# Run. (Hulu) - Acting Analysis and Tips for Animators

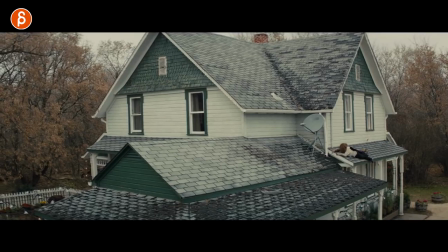Welcome back to the Acting Analysis and Tips for Animators and today we're going to take a look at the movie Run. Love this movie a lot of cool stuff I have a lot of sequences I want to talk about before I do if you're new to this channel hi my name is JD and I do acting analysis clips like these I do animation analysis clips I do product reviews, rig reviews, lectures, feedback I post all kinds of things so as always this is the YouTube pitch feel free to browse around if you like it subscribe if you don't want to subscribe that's fine too it helps my channel grow if you do though but that's it for the pitch let's go to
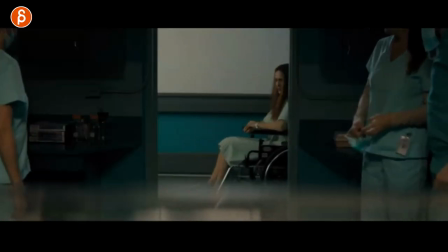the sequences first up we have this the beginning movie we have her coming in and all i want to show is what these characters on the side are doing they're waiting to turn towards the door she comes in and they realize she's
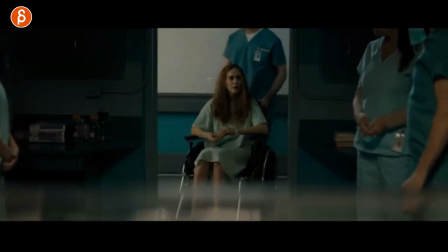coming in and she is not aware her of the incoming bad news and you can see how turns away gets ready you can see the other characters here hands together getting
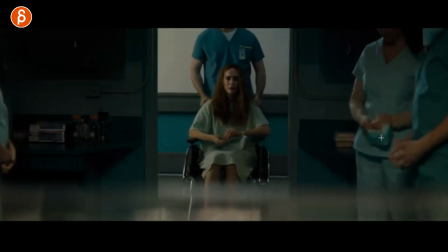ready kind of sort of turning away you can see this how they turn just because they know it's coming you can see all of that so that the whole focus that ends up being on her getting closer to the impending bad news so it's not just about the main character obviously this should be focused when you animate
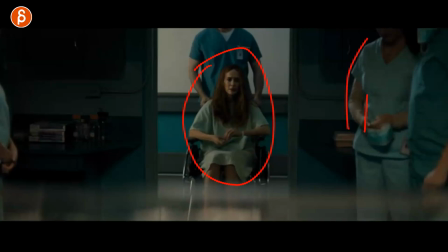but you can have side characters you can have props that we have that can kind of re-emphasize a certain moment or also kind of prepare the audience for something else this all kind of gives us an impression of something is about to happen which then happens right there and
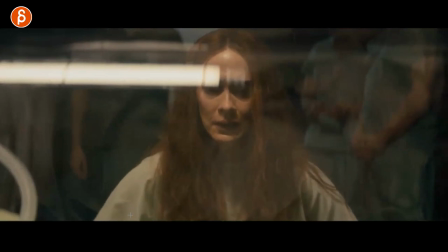actually we continue with this she gets forward to that and this is something where this could be your pants but I'm sure again this is a very serious subject matter but you can always take something serious and obviously make it totally different for your animation in this case this would be her seeing something reacting something what I like
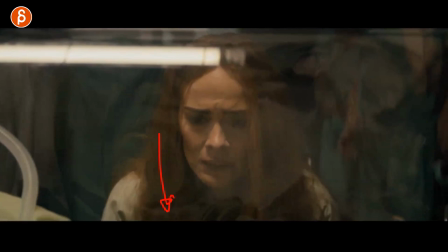about that is that you have this long progression how she reacts and then as the camera goes down it reveals what she's reacting to and
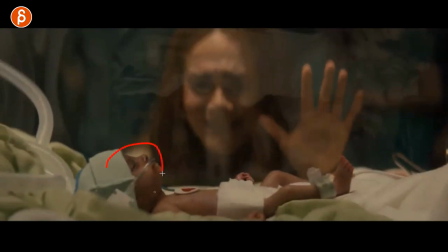you can have a bit of a focus change where she's in focus then little baby's in focus and then the next thing i want to show is all
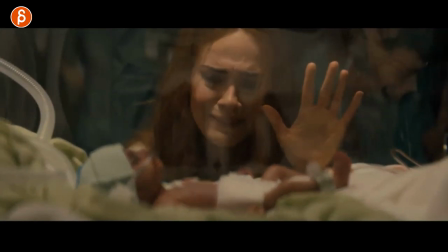part of the same sequence is that she's all happy she sees the baby then she says is she going to be okay and when she says that you can see that she waits and waits and waits and no one is saying anything in the background because the baby is not going to be okay and you can see that
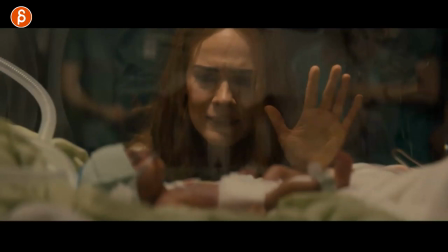change which you realize is wait no one's answering this can't be good and head turn so for you this is something where if you do have lip sync and the character is asking a question you don't have to stop the shot once the lip sync is
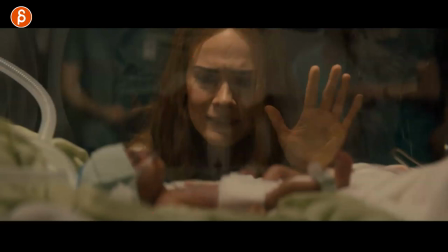done this is something i'm repeating a lot in this series and in this case you can have the character wait wait wait and then react because
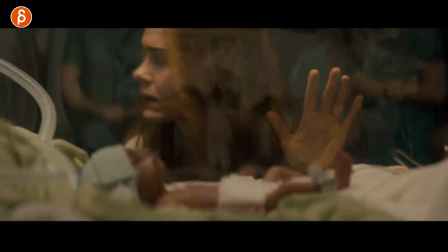no one is responding to her question i think this could be also a really good addition to your shot where it's
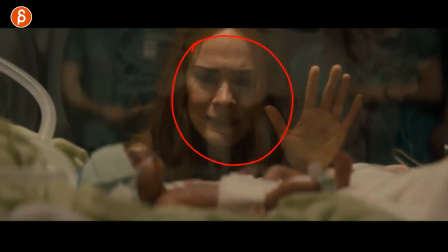not just lip sync but then you go into your creative pantomime acting because that's not part of the lip sync.
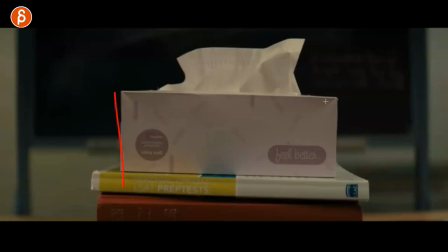Next up is totally different and it's finger acting and I like this how we have that box first right this tells us okay tissues feel better
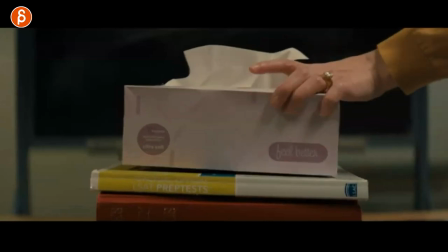this must be something bad or sad and then you have the hand coming in and the hand bringing the box into the character.
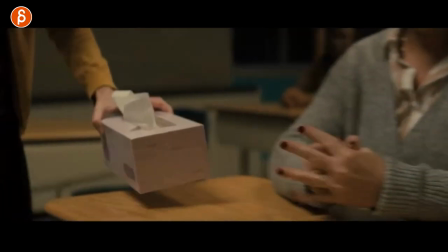I like how we follow this box is all super important and it's all about finger acting here.
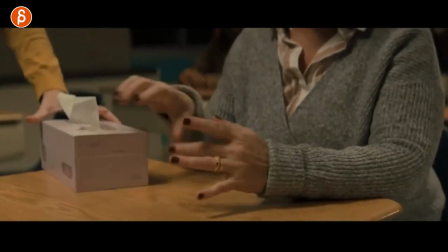I love this how she is moving all this you can see that little wiggle in the fingers as she grabs the box and and grabs the paper here,
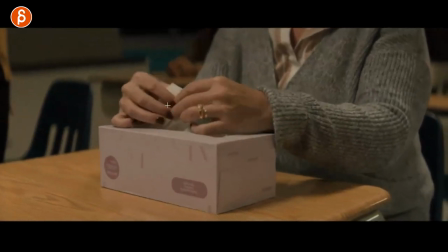tissue paper, you can see how much the fingers are moving. She's very nervous. There's a lot of agitation there.
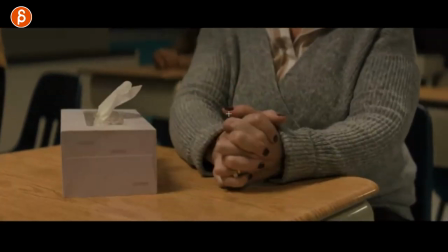And then she continues into actually pushing this away. And in the line, she says something, I'm paraphrasing, it's going to be okay, I can fight through this, it's going to be okay.
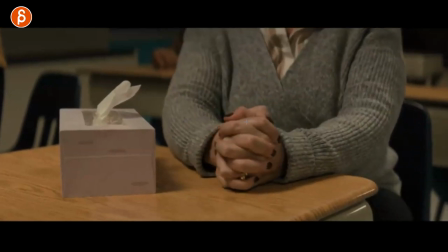But you can see all the nervousness, you can see all that business.
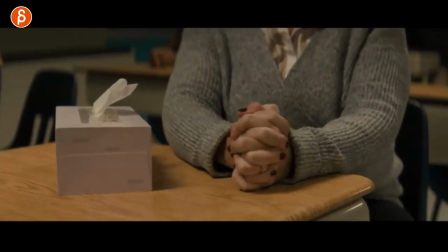And what I like about this is that when she says, I'm going to be okay, you can see all that movement here, the fingers, and she has this, I can fight through this.
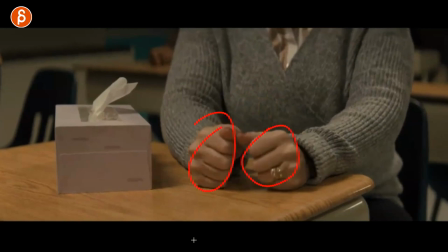And it's as if now all of that is gone. it's a very decisive fist and gesture or just kind of a pose i'm gonna be okay and the moment
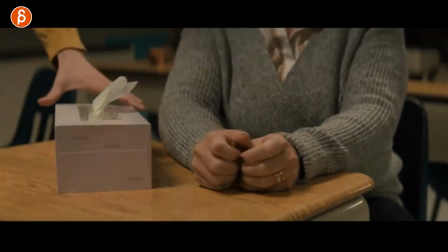she says that she goes into that and that so there's that short moment of i'm gonna be okay i can do this it's very
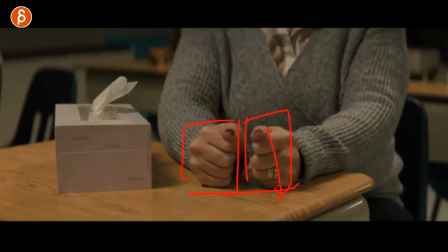decisive they're separate they're fish on the table i can do this but within half a second she says again but
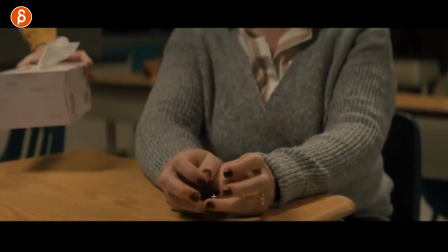i don't know i don't know and then you can see that all the nervousness comes back into the fingers i think this is really cool i'm not sure if you want this on
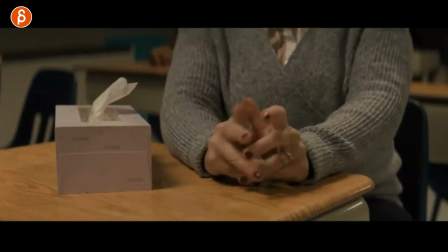your reel just the finger acting type of thing but i like this in addition to her shot just as always every single detail counts so think about that when you have characters where you see the fingers what could you put in there to kind of emphasize certain moments or in this case you
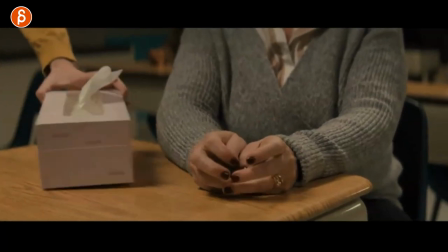know resolve and she has decided and then she breaks that by doing this also like how this continues by the way and we continue here they're grabbing
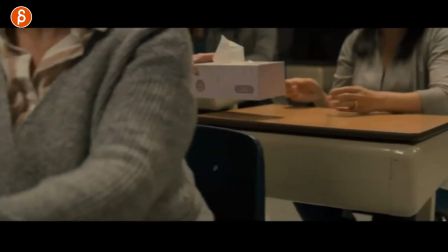tissues i like how they go about it right so we follow this let's go forward here and this person grabs one and hands it over then
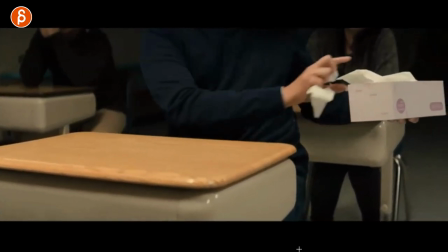this character grabs one brings it over and goes nah i need more it's going to be sad i need more again just
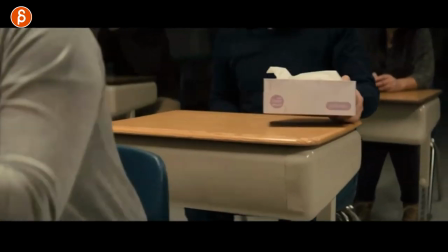kind of we don't need to see the face we don't need to hear anything but we understand what's going on there and then for the whole contrast because everybody is grabbing
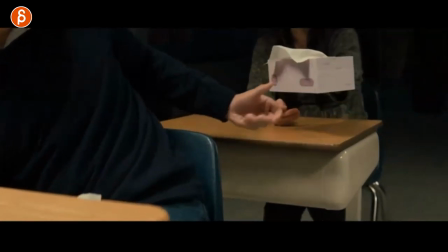this and it's sad and they're talking about all of this this character actually doesn't take it but brings it over to the main character and here's the reveal
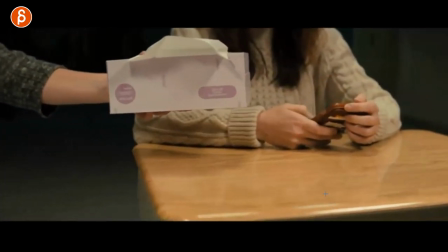i'm on the phone i don't care what any of you are saying and i love that and this movie has a lot of just a
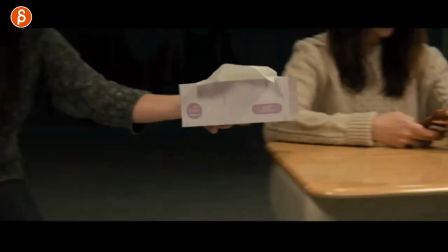lot of reveals camera moves and things where we are seeing a reveal of a specific situation or a character there's more about that but
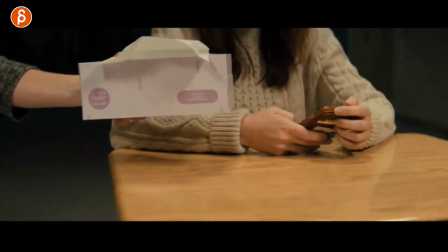i love that too where then we can see the character and she talks about blah blah but think about that if you do have a camera move you can
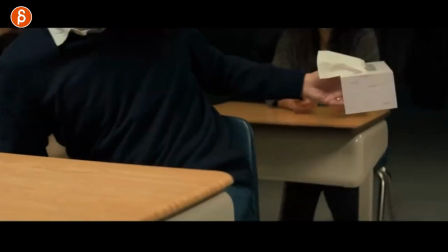use that to reveal certain things for comedic value to show contrast how everybody is involved in this and being sad and not involved at
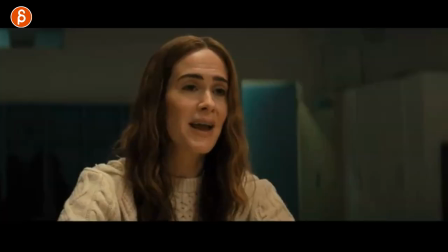all because she's thinking about something totally different and i'm actually going to continue with this this is later on where she says it's going to be just fine blah
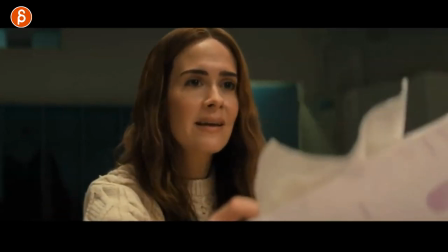blah blah my daughter's just fine then it's this gesture at the end that and i like this because it's everybody is using
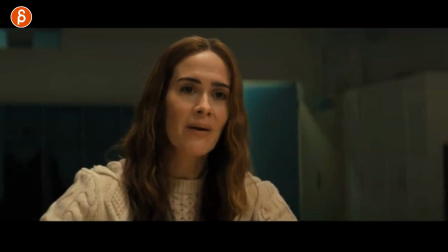the kleenex they're all they're all sad they're all needed because they're crying and for her she says i don't need this here go take it i'm going to be just fine
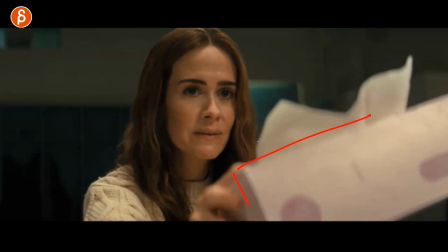go on and again this is if you have a prop and especially if other characters have used this prop in a specific way you can use this in a completely opposite way whatever you want to do but it can re-emphasize her stance of i don't care i don't need this i'm strong
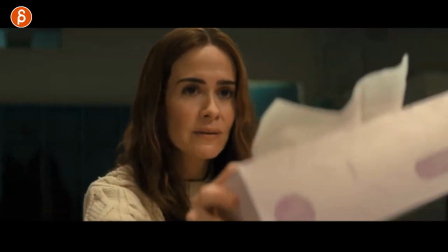my daughter is strong here take this move on i just like that moment now moving forward a little bit as we are revealing the daughter she's here
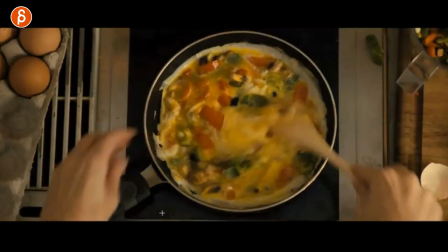preparing food you can see this all healthy all healthy and then i mean this is previously you can see that the daughter is in a wheelchair
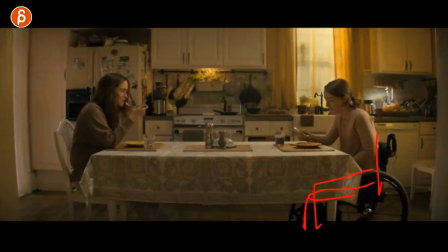but this is a very subtle thing but you can see that obviously she is stuck in that wheelchair and she can just sit and there's that extra moment of the legs. I don't know if that's intentional but to me it kind of re-emphasizes the contrast between the two characters, right? They are kind of facing each other or facing off depending on, you know,
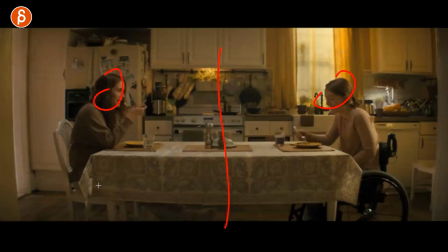how the movie progresses there but you can see the contrast that she can move her legs and she can. It's always kind of sets up what the advantages and disadvantages are of the character but then again also an advantage but I will not spoil too much just yet.
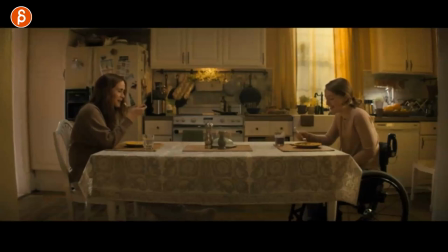So not that this is huge but you can still think about that as you have a character and if you want to think about contrast because to me is always when you have two or more characters you want to introduce contrast you want to do something where they are different and this is
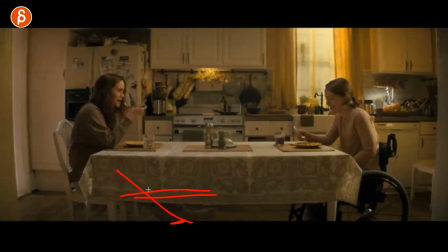very subtle it's underneath it's right close to the edge of the frame but it's still something that is different compared to this character so just think about those details how can you add things be it in gestures and movements and poses and props that will give us some interesting contrast so that they're
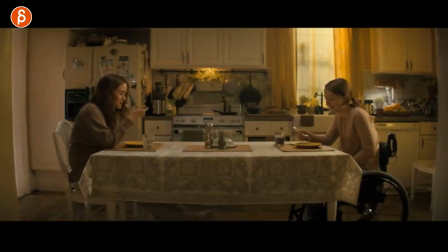not all the same and mushy and we don't we don't really understand where the differences are this sequence goes into what i said before about reveals
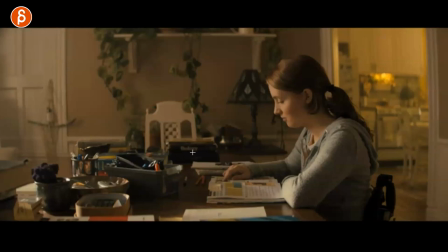and clear cuts and imagery like i like this a lot this movie has a lot of that where you can see all the props very busy lots of stuff here she's studying clear pose clear composition it's all really nice then she hears something you can see this huh then you have
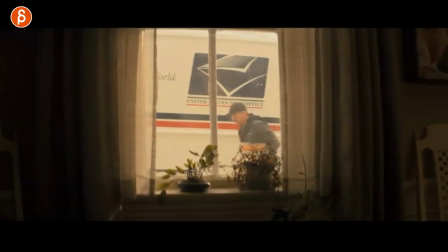clear pan over to male then clear character with this i'm bringing the male